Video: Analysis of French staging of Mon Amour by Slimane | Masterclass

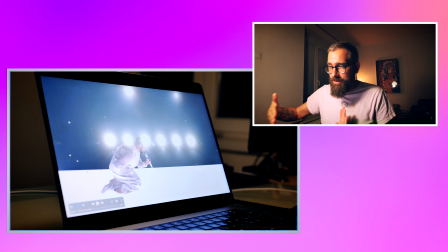Like, they played with the stage brilliantly. They create a noodle. They didn't need all stage.
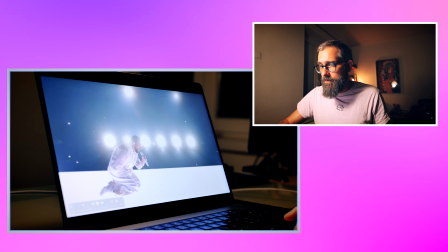They create one noodle. They create the one background. Very simplistic.
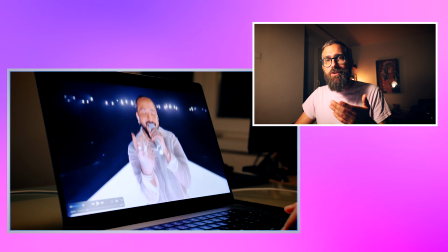Very, very simplistic. I go back so establishing the song, which is nice, calm, lovable.
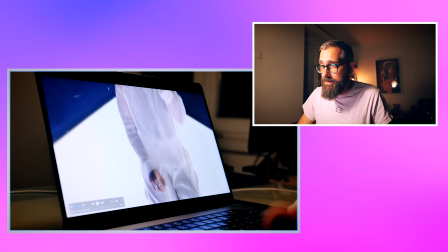This is it. This is the thing. This is what it goes. This is what it's all about.
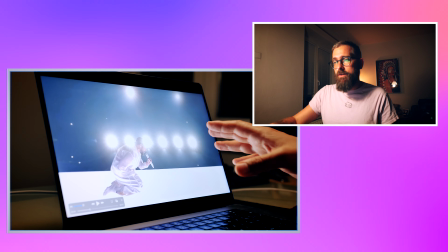Then we go in here. Another contra.
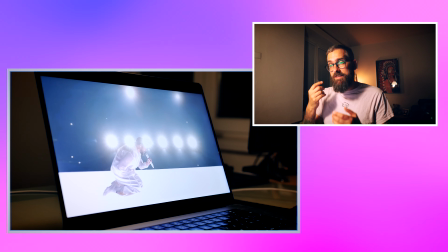Contra works the way that the silhouettes is something what leads you, because everything is white in here.
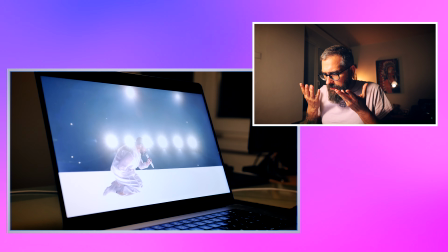It again creates this narrative, like if you watch Barbara Spravi performance or Loreen,
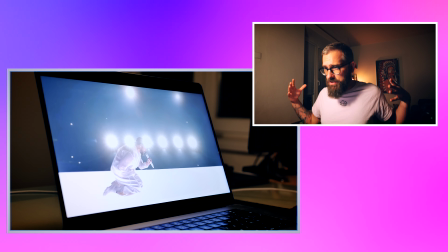this is something what it's very eyes pleasing, because again it's pinpointing where you should go, because everything is bright.
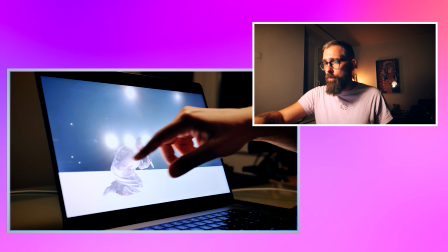It creates atmosphere because you cannot see over here, and that makes everything about Slimane.
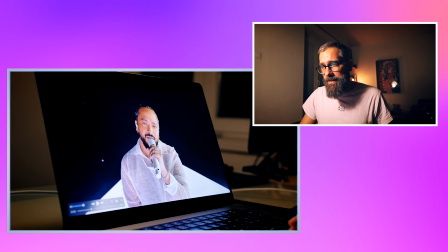Everything is about him and his emotion and his acting. Of course, his acting is part of the staging.
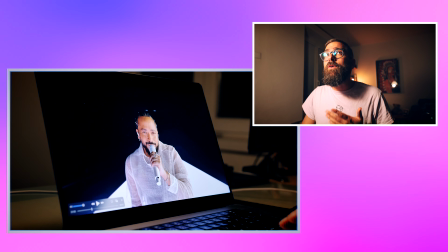This is, if you have, as a director,
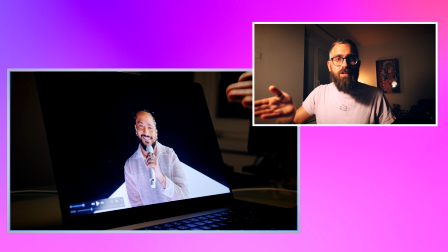producer, whoever working there has artists like Slimane who can amazingly sing and has amazing performance skill.
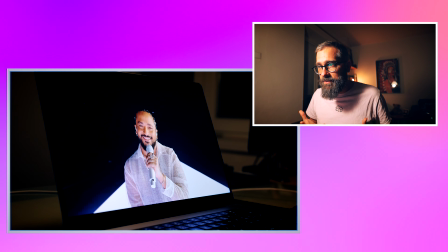So that means that you believe the authenticity, you believe the artist, what the artist is doing.
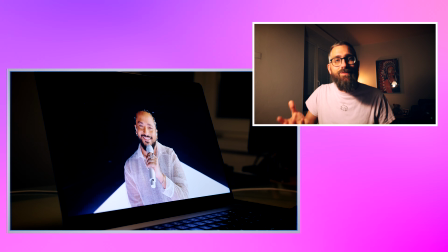Even it's rehearsed, it's perfectly rehearsed, every smile, everything, but it looks authentic.
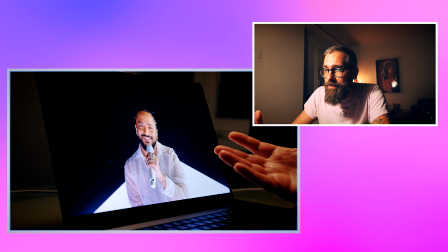It is probably very authentic also. Here, this is part of the victory, and then you don't need to create crazy stuff around it to
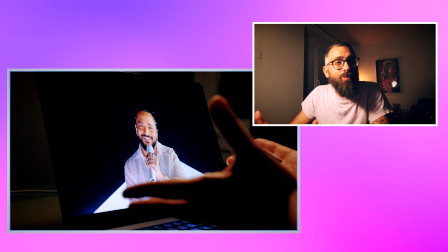do an illusion that you don't need the artist there because you need to mask something. No, this is the pinpoint point of interest.
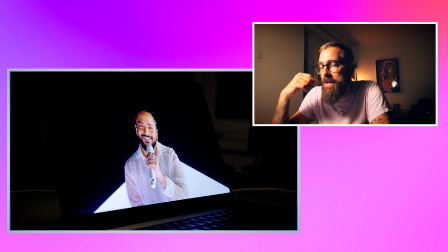This is why all the songs I also picked for top 5,
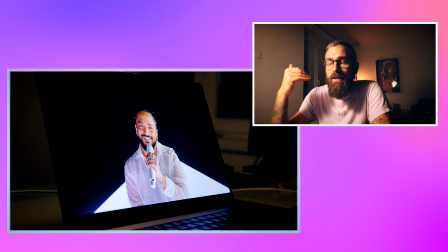but also the songs which won or get very high at Eurovision, the artist was in the center of the attention all the time.
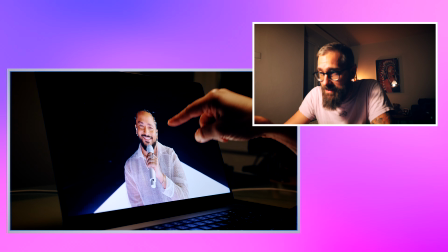They didn't try to mask it. This is the point of interest all the time.
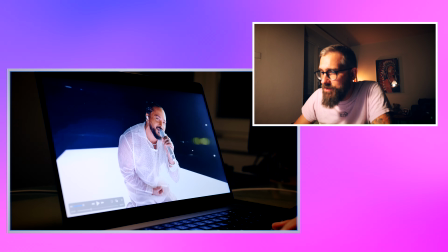His smile, this, and they don't need more. It's still this one LED line, the graphics very cheap, kind of.
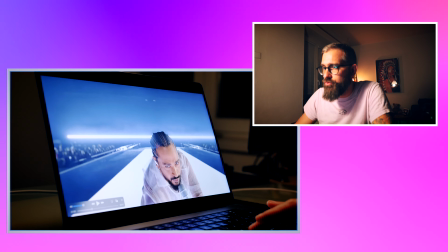And then this, I love it. On the beat, they support just the beat.
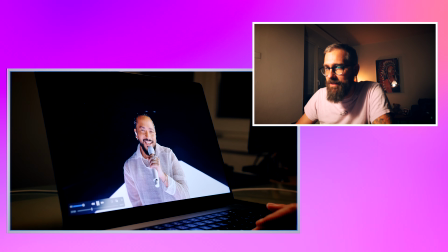So something happened in the song immediately. Brilliant.
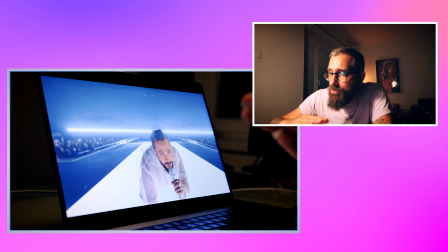Just one idea, one light. They still keep it absolutely clean. So nothing takes your attention.
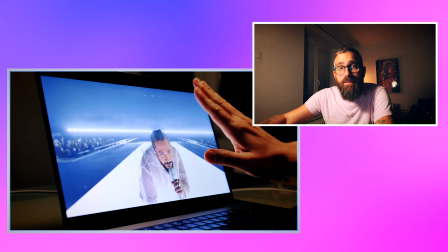Of course, they could also lit up the whole LED screening. Also, it would look cool.
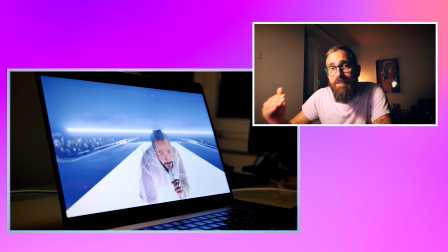But this is design. Minimalistic, chic, clean, very French.
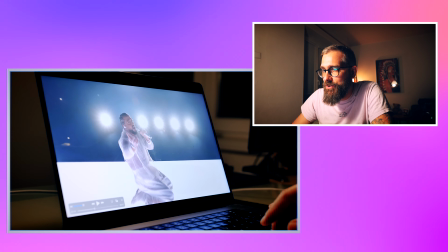Still, we are on one shot, right? This is one shot. Then we go back. When again the tension is here, the heart is there.
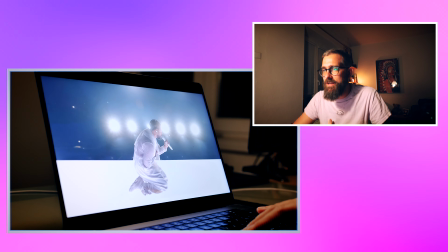It's like the repetition is the key. So for you, it's already a familiar move.
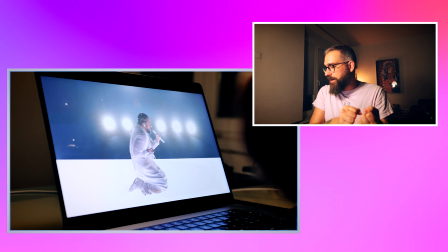That's why they put it back. Hey, it worked once. Let's do it again.
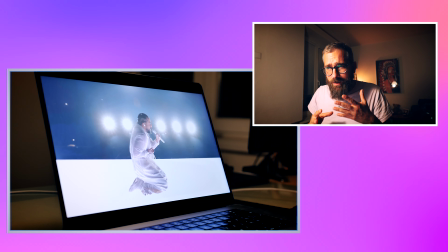Not to show so many things. Let's make this space safe for you.
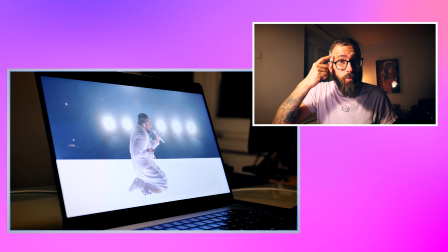And maybe you say like, okay, but this is like doesn't work like this. Your brain works like this, and this is why they did it because that's why it works, and this is why this staging is brilliant because it feeds your brain with the information which are safe for you.
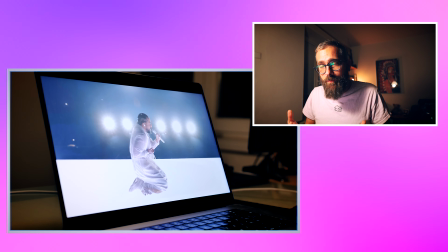You feel safe and comfy with Slimane because he invites you to his room,
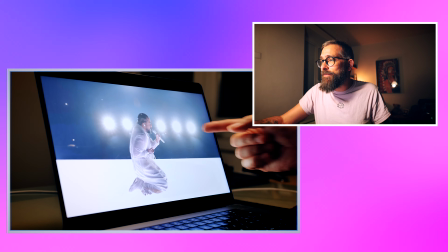and his room is pleasant, warm, even though everything it's cold. It's cold colors.
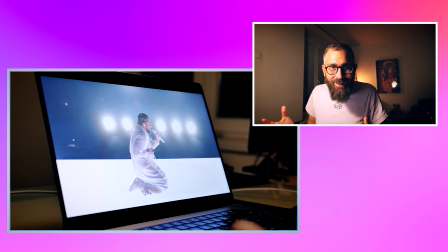Nothing, it's, screaming like, hey, come in here, but your brain thinks like this,
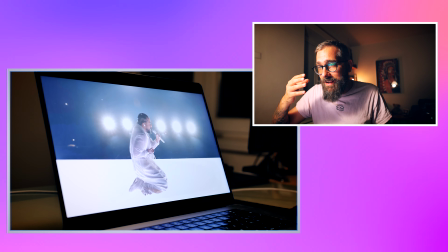and because this is all the pleasant pictures, it's absolutely good for your eyes.
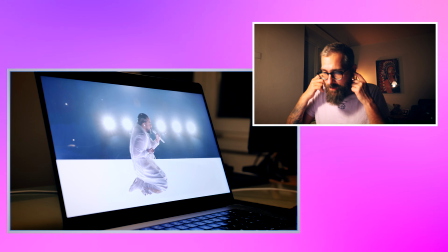You're in, you just watch it, and because for your brain it's automatically pleasant,
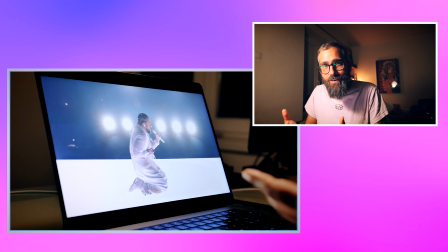your ears are hearing better, so your focus is absolute. This is just like brilliance.
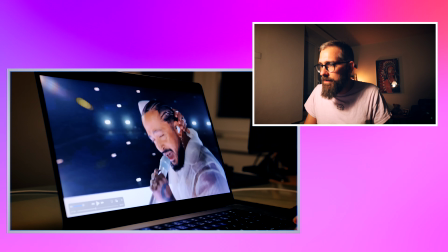Again, we go very filmic, and we go very sharp also.
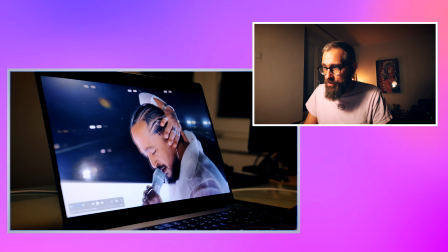And this is the very first time where the camera really goes absolutely non-details around.
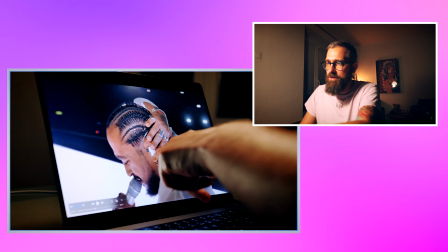I think this is the most biggest depth of field because they wanted you to focus here on Slimane, and everything light, everything you see around here.
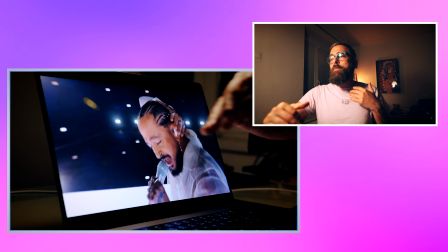This is supporting elements to just keep a depth, because if it's just black, it would feel flat.
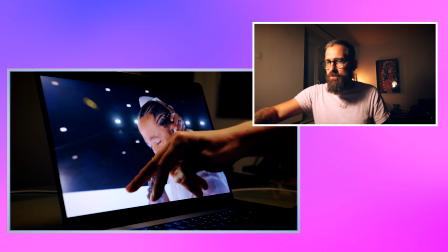If it's just white, it would again feel flat because it will be telling you how far it is.
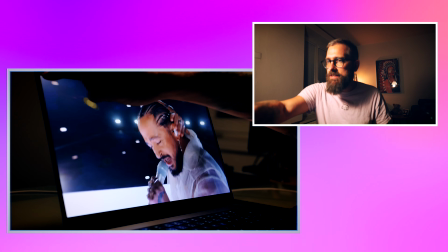You will focus on this space, but because the lights are over here and it's in big depth of field,
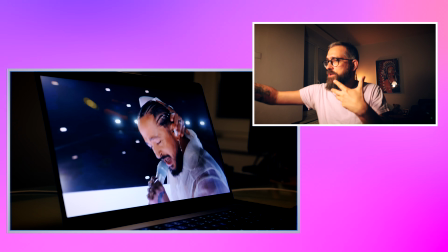it creates a space which maybe looks absolutely different than it really is.
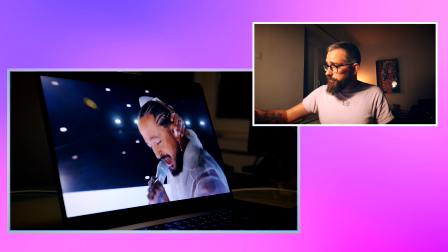I don't know how this room actually look for you in the background, for example, but it creates this kind of feeling of space. It's very important for the brain that you don't look on something 2D because this is somehow disturbing, and this feels fit.
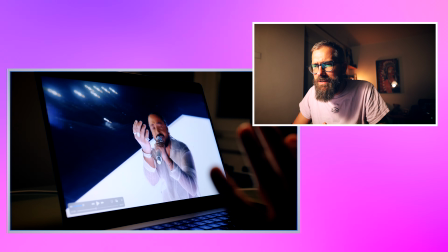Every shot makes sense. They're using just very simple few things, but that needs bravery, It's not automatic.
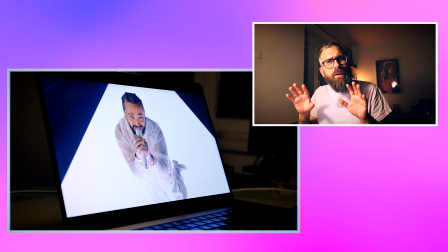That needs bravery. Keep it calm, piano, don't over affect it, keep it easy.
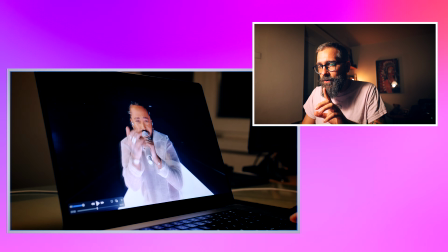Still one shot. And now he's, for the first time, he's stepping out and he's doing this brilliant.
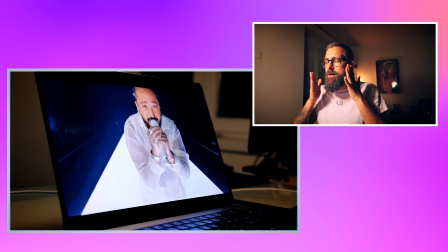And again, it's like, ah. And because he's prolonging, they're going with this line.
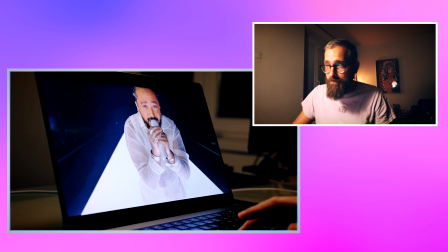Another very nice simple detail.
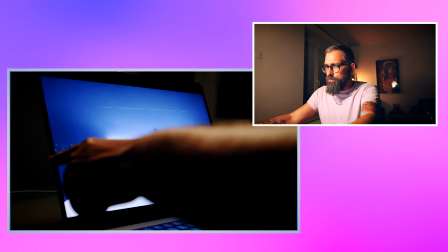But they're going with the line, and they're also did very nice simple detail.
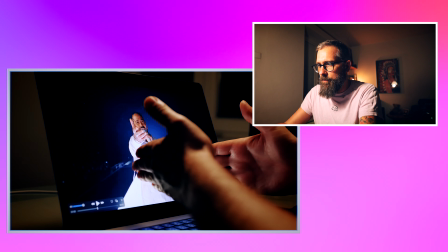But somebody again needs to think about it. They make it narrow, and because they then prolong this,
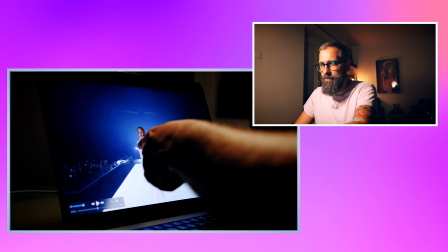and at the same time when it hits the same length, it's going with him.
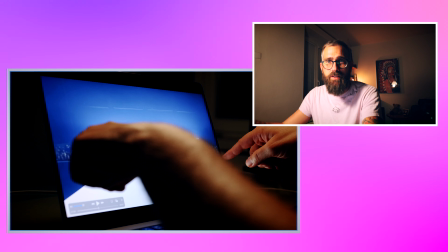So it's for your brain it's automatic. But why did they fill it this? Because they wanted to keep the simple line shape.
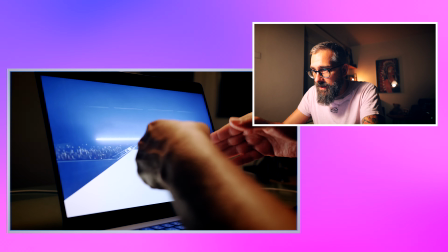They didn't. This is not an important effect. It's more likely for your brain to be fat.
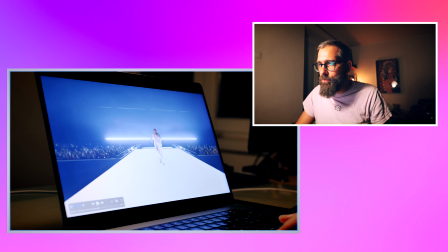Calm, look smoothly, then this continues to fill the space,
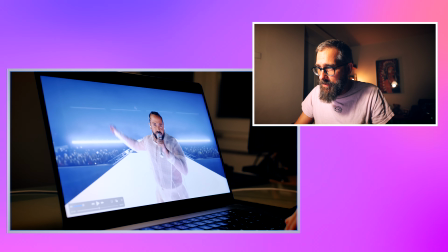create this kind of wingish element, and then he again goes in front of the camera.
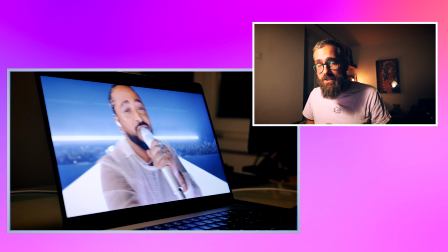Boom, boom, Steadicamist, a wonderful job. This is so hardcore camera work, but he did it.
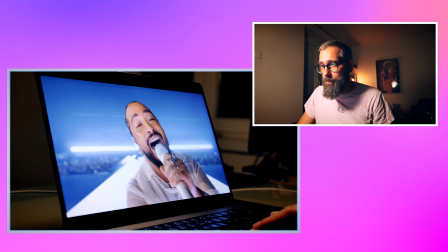It's still one camera guy, one operator, still no edit.
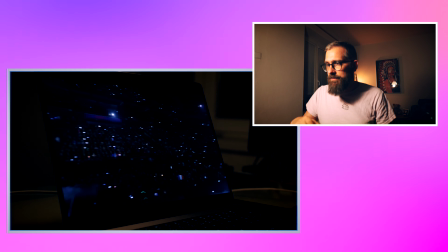Now you enjoy the arena. In my opinion, unnecessarily lit up,
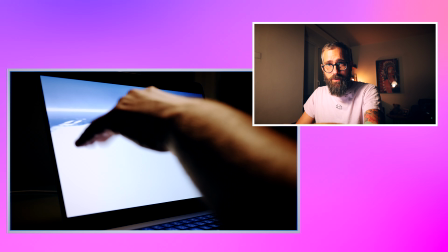but they're filling it with they're starting to fill in it with the mist, with the fog, going down, so you don't know what's happening.
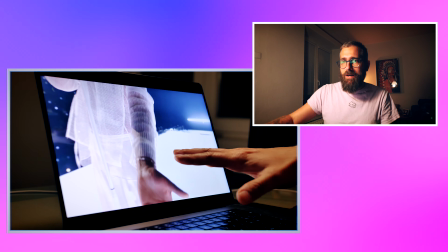And if you're, of course,
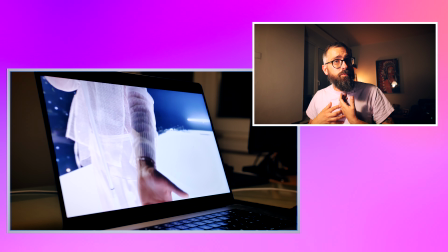we are hardcore fan, we knew what happens, but imagine it, you're seeing it for the first time, you don't know, like, what's happening, you're still with him,
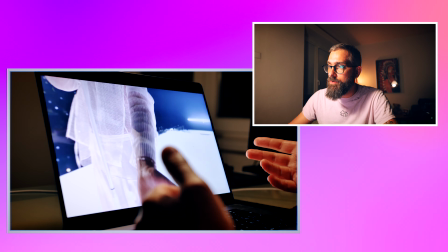pleasant, everything works smoothly, you're there in the song, absolutely, everything is just white, it's simple, it's understandable,
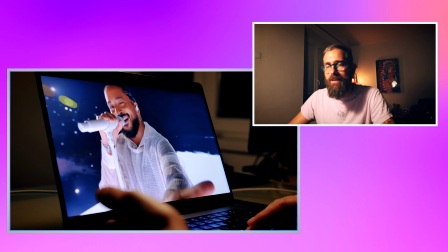and then he just takes you again with him, come with me, sing with me.
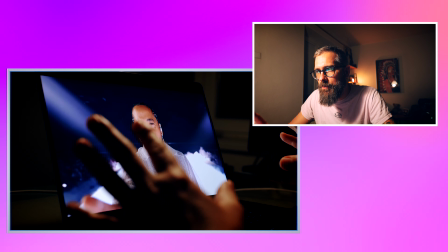Nothing is happening, they are not accenting almost any musical part unless that beat which will
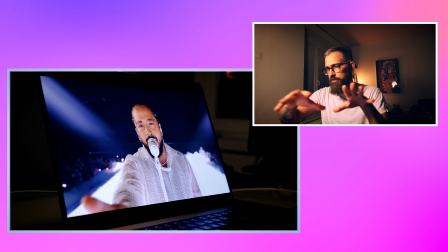separate this first edit,
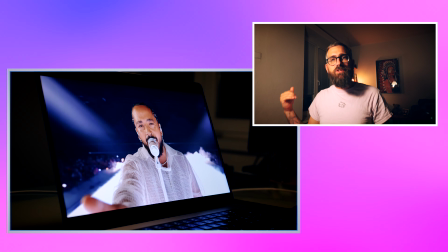this first one shot to the moment when he steps out from the microphone, and they accent it that something is changing.
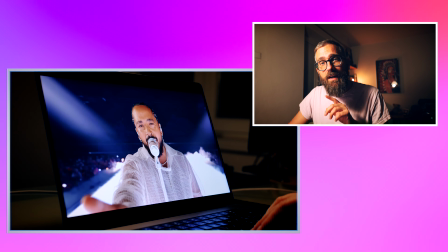And this is also brilliant because this is the only accent which is strong in the whole song.
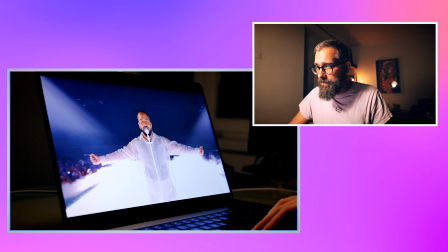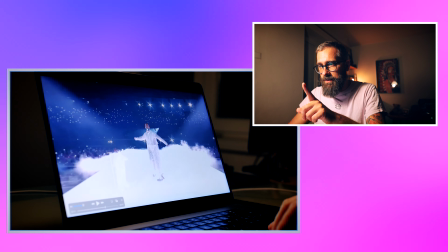Hear it once again.
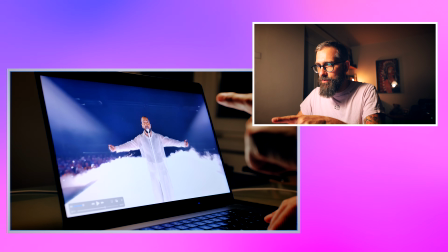First edit, and they wanted to go through this, so they keep the strobo over here in one shot.
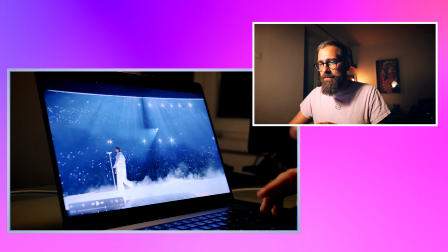There's 1 and 2 beats, and on third is here. This is rule of 3.
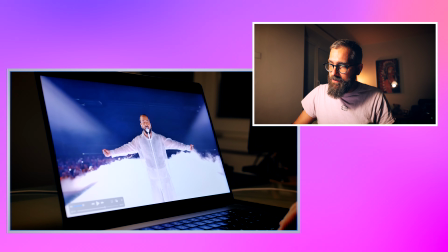It's 3 or 5.
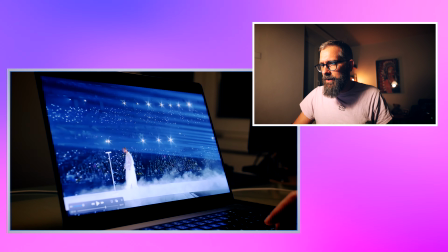5. So on 5th we're getting here, and it's for your brain and ears.
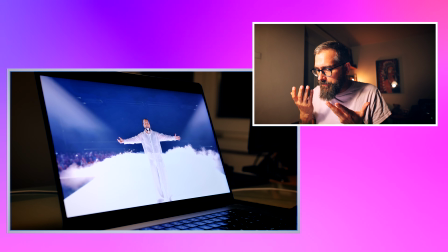This is automatically it's pleasant again. I don't know how to describe it better.
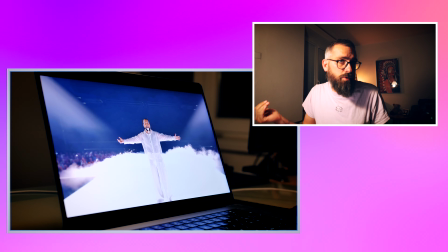It's pleasant feeling for your brain that, okay, this is how it should be. And you don't question, like, your brain's not questioning it.
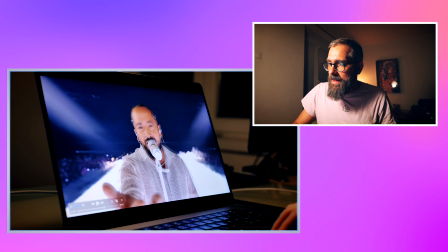Of course you don't probably question it, but your brain's not questioning it. And it's a absolutely smooth transition.